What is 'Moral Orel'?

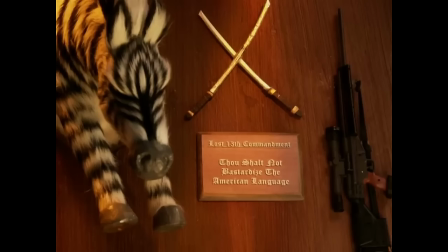[12:34]
He explains the Lost Thirteen Commandment, Thou shalt not bastardize the American language. These Lost Commandments play a part in almost every episode as well, as Clay uses these seemingly contradictory commandments to justify the lessons he teaches to Oral. Clay takes Oral's crack and tells him he will sell it and donate half of it to the church, and stands up to pat Oral on the back and his pants fall down,
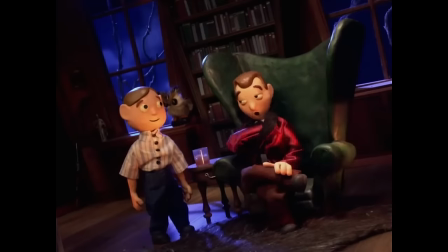[12:53]
a dark running gag of the series as Clay's belt is often used for beating Oral rather than on his pants.
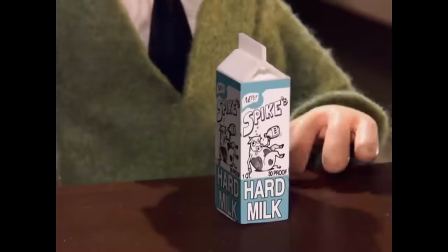[12:58]
Of course, working through an episode like this and explaining the plot along with all the jokes really takes away from what the show is doing.
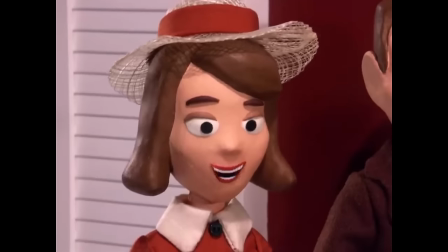[13:05]
The show uses conventions of children's television such as goofy music and little one-liner quips to juxtapose the darker nature of what's really happening.
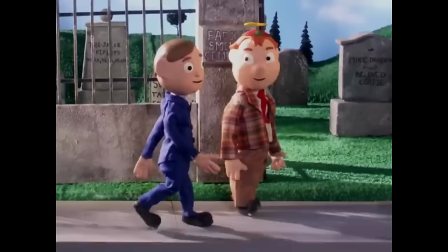[13:12] Boy, Doey, Reverend Putty's sermon today sure made me think. Oral?
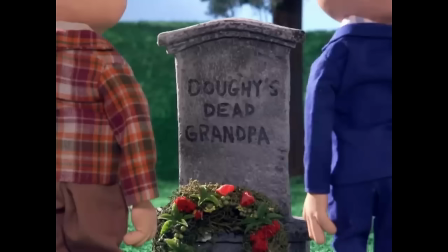[13:17] You know you're not supposed to think when it comes to God and faith.
In the true nature of parody and satire, everything is played straight, and it's up to the audience to read between the lines.
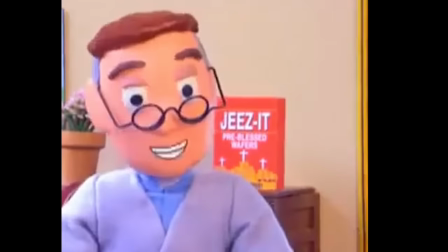[13:26]
Not that the show is very subtle in these early episodes, but little gags on signs and funny product names all mean to reinforce the strict and conservative values of Moralton.
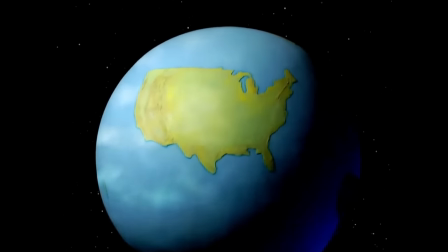[13:35]
While most episodes in this season follow this basic formula and similar types of jokes,
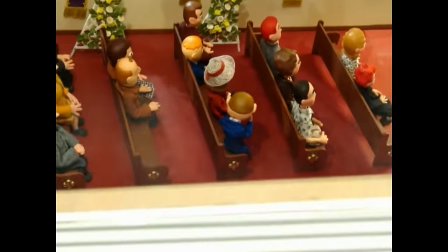[13:39]
all of these themes that are played for laughs in a satirical way in this season come back and have dire consequences later on.
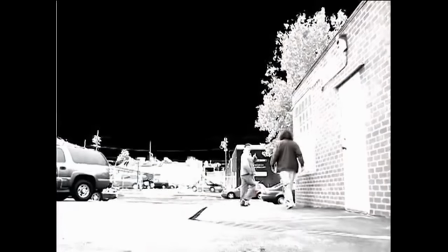[13:45]
And if Stamatopoulos and his team set it to make a show that would follow a formula every episode, this formula wouldn't last very long.
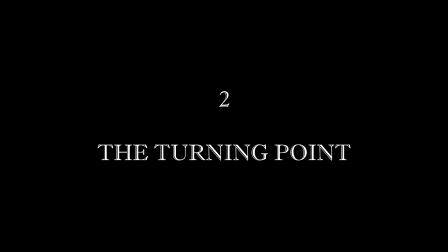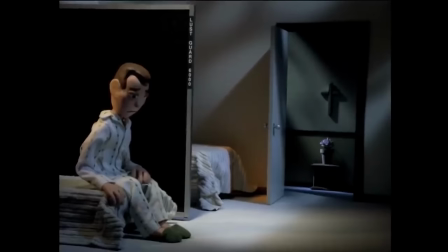[14:01]
If you watch any video about Moral Oral, most will use season 1's final episode, or its first depending on who you ask, to mark the show's turning point.
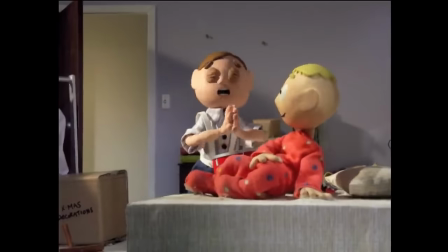[14:09]
While it's not a clear-cut change in formula or content, there's a marked difference in how the show's story is handled, as well as the characters within it.
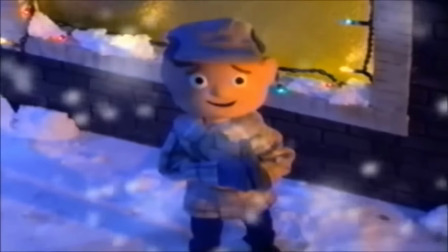[14:17]
I mention it being seen as the first episode as well, because, long story short, due to unknown reasons, Adult Swim aired the episode as the premiere of the show during a holiday lineup.
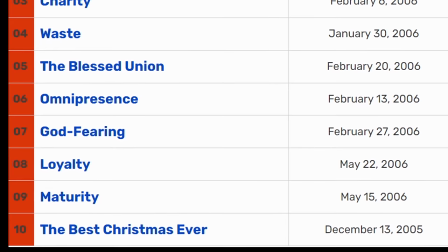[14:26]
Most fans refer to it as the Season 1 finale, and the episode certainly makes more sense as a finale.
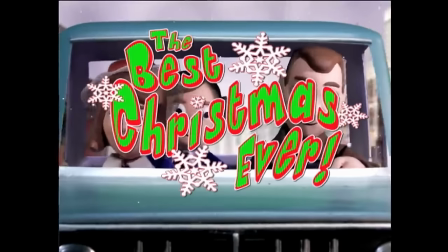[14:31]
The episode is titled The Best Christmas Ever, and follows the Puppington family on Christmas Day.
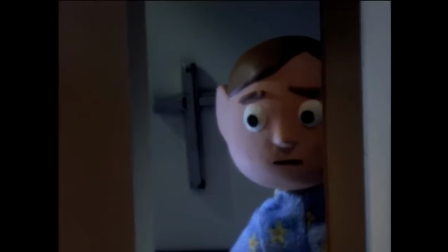[14:35]
In many ways, the episode is similar to other episodes of Season 1. It has similar themes of child neglect, intolerance, alcoholism, and all these little hints that have been weaved throughout the season.
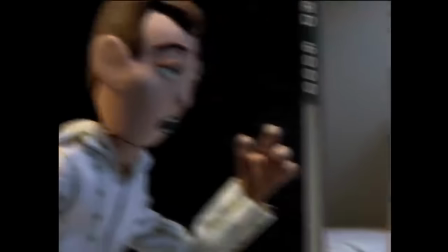[14:44]
However, in this episode, the little morsels of an overarching story and some thoughtful characterizations start to really come to fruition,
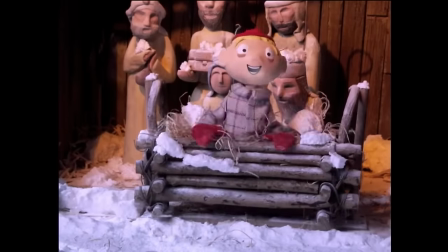[14:51]
as characters now get to become characters as opposed to purely symbols of a religious indoctrination.
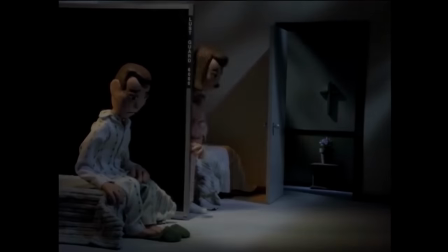[14:55]
We get a glimpse into the personal lives of the Puppingtons. Clay and his wife Loberta sleep with the giant wall, the Lusgard 6000, in between them.
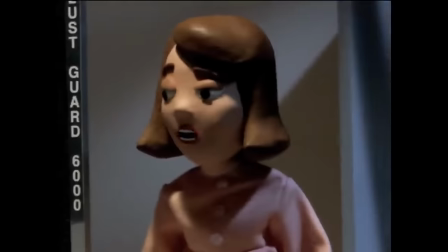[15:04]
This seems like a pretty on-the-nose poke at the controversial ways in which evangelical Christians view sex.
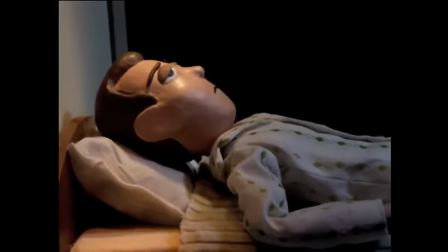[15:08]
However, as the series goes on, the Lusgard takes on a separate meaning, as it becomes clear that the real reason the wall is up is mostly because Clay and Bloberta loathe one another.
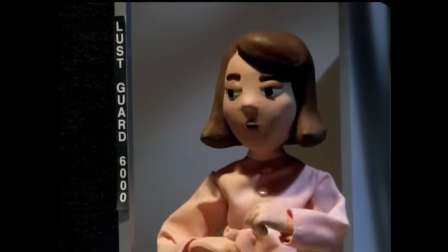[15:17]
They have a wall between them, so to speak. The couple begin to fight, as Bloberta interprets the Reverend's sermon about Mary and Joseph deciding to keep the baby Jesus,
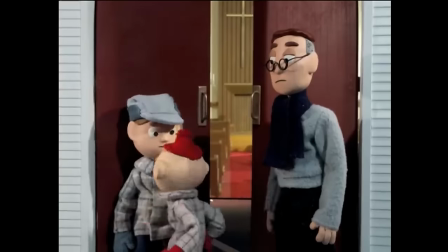[15:25]
even though he was a surprise, as a reference to their own son, Shapey, who Clay resents and did not want to have.
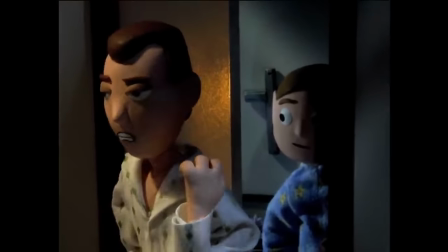[15:32]
During the argument between them, there is very little in the way of jokes. Even punchlines in the editing, such as the overly optimistic and childish score, are absent,
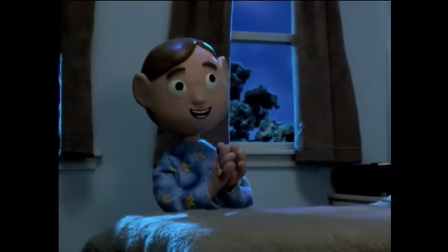[15:40]
setting a different tone as the episode progresses in reference to the lack of music it should be noted
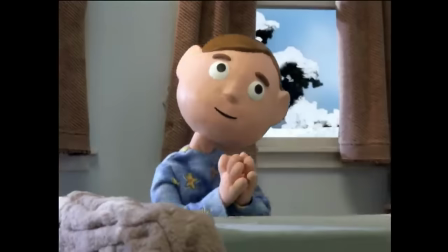[15:45]
and has been noted by other people who have analyzed the show as well that the soundtrack is used as representative
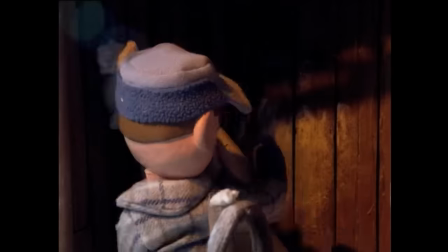[15:49]
of oral and how he views the world around him especially in these early seasons his optimistic and happy-go-lucky carefree innocence are clearly illustrated
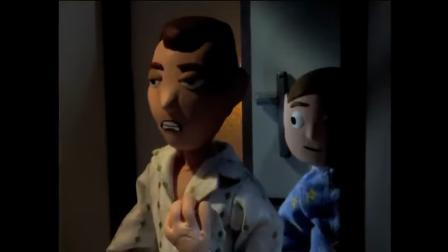[15:57]
through this music which follows him on all of his endeavors i never asked for a second child and then boom shapey magically appears
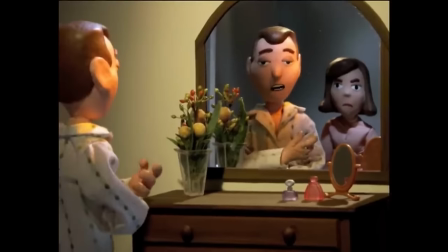[16:05]
explain that
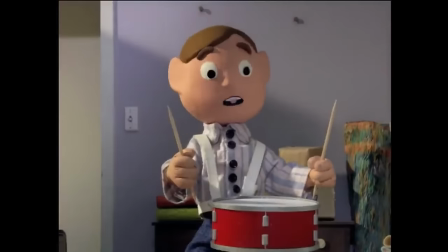[16:09]
shapey oral and typical fashion overhears the parents arguing and misinterprets it as shapey being an immaculate conception believing his little brother to be
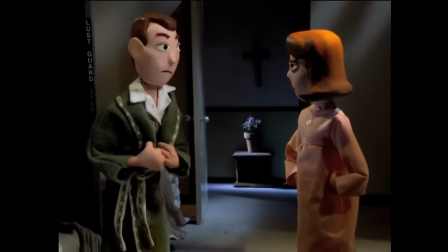[16:17]
the second coming of christ this is happening against the storylines between clay and blowberta who decide that they want to get divorced yes on christmas eve the morning
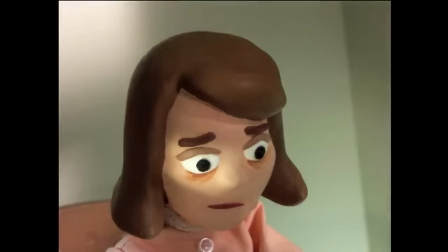[16:25]
rolls around and again the show makes a change in editing style giving the audience some slow fading shots of blowberta who
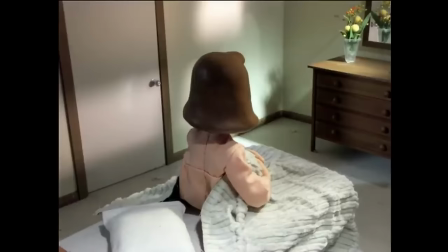[16:31]
looks like she's replaying the events of the night before and mustering the courage to face the day and conform to her role within society,
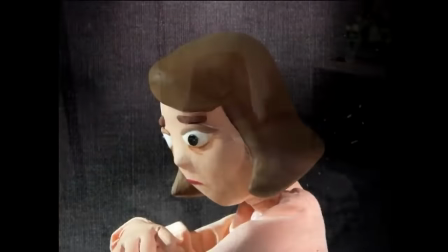[16:37]
a role that we haven't even begun to discuss yet.